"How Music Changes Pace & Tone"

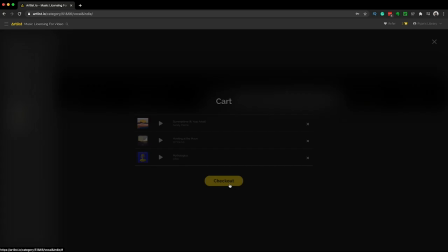You don't have to listen to the whole thing to know what kind of tone you're getting out of it. So I'll grab these real quick to back over to premiere and bring those in.
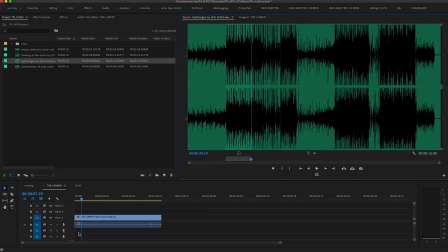As I want to start with this one, because this is a great example about choosing the wrong music really can screw with your intention and what you're wanting your audience to feel. And even though this is supposed to be something that he's listening to, this is, this is such a fun, bouncy thing that it just makes it silly.
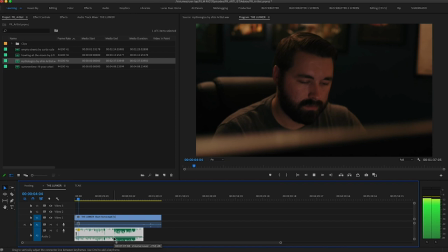so so something like that doing that to something that doesn't need it can be a great way to boost comedic effect if that's what you're looking for which is something that we've done on the show so many times just bringing in you know tracks like that or tracks that should be hype but we use it in a ridiculous way which just heightens the comedy of it but that is not what this wants to do so then you end up with unintentional comedy so that's things you really want to be thinking about when you're choosing your music? What is that going to make your audience feel? Make sure you're not hinging on something that just sounds cool to you. So you want to use it. I have seen that in people's films when they send them to me so many times. And it's just so important that you're really dissecting, thinking about and understanding the impact that the tone you're placing into your film will have on your audience's perception of it. So let's again, move on to something else. That feels maybe, I don't even know why I downloaded that. This one will probably work enough to at least illustrate our point. So if we bring this in. Now starting it that way kind of makes it feel like to me that the music is a little too orchestrated to the moment,
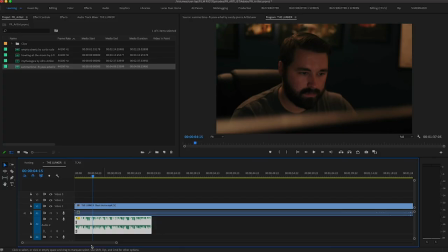which is again, pulling it out of the idea of it being something that he's listening to in the actual scene.
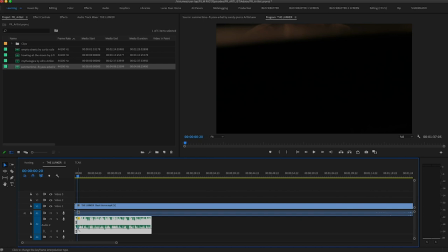So I'm going to make it already playing. I'll make it fade in with this just a little bit to sort of, and I think it should be a little lower. And now we want to make the music feel like it's actually in the room, that it's not a track that we just dropped on. And one of the first ways to do that for me is by making it mono. Our first problem here is that the song is stereo and the scene was captured with a shotgun mic, which means it was captured with a mono source.
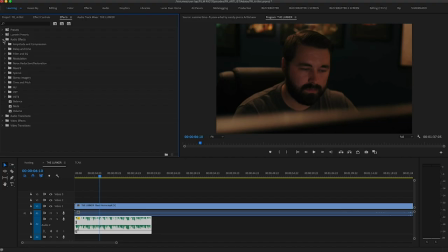So you're getting two things that sound very different, which will keep your song from sounding like it's actually in the room, of course. So the first thing we're going to do is just fill left with right or right with left.
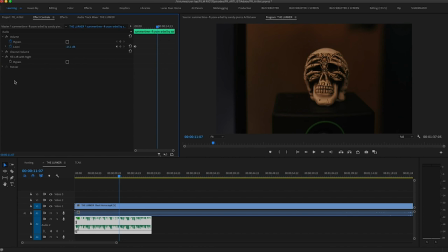And that already does a ton to make it feel like it's in the room.
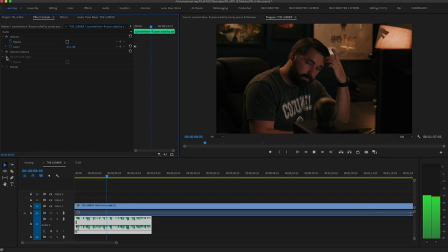So we'll just do a before and after here.
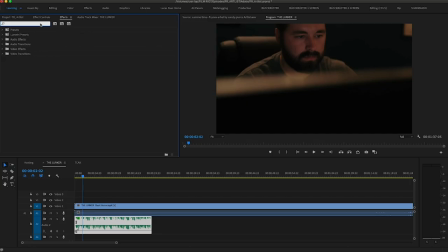All right. And we're not going to sit here and process the whole sound to it feel like it's in the room but i will add one more thing which is a reverb just to make it feel like it's glued into the room a little bit more than it is right now and
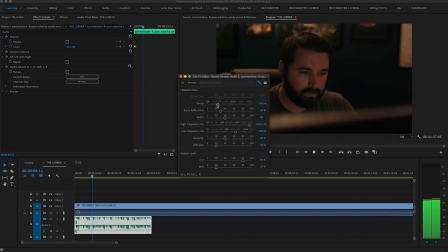then you'll want to mess with the eq of course to match what the mic would have been picking up from that sound so it wouldn't be
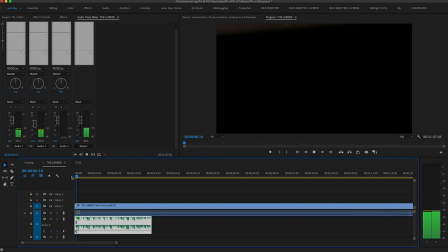quite as full so you want to drop out uh some frequencies here and there to really you know dial it all in to make it again feel
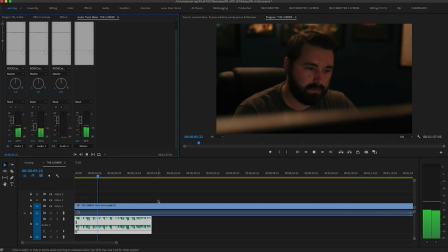like it's actually in the room but we're not going to go crazy with this.
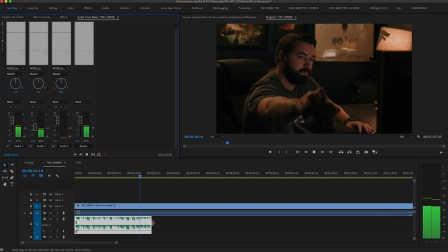But just having that in there, that idea that he's listening to music to start this piece completely changes not only what it feels like, but it's pacing.
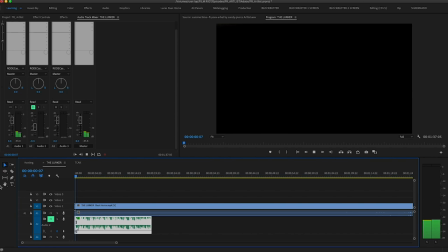It feels faster to me now. Without the music, the pace feels entirely different.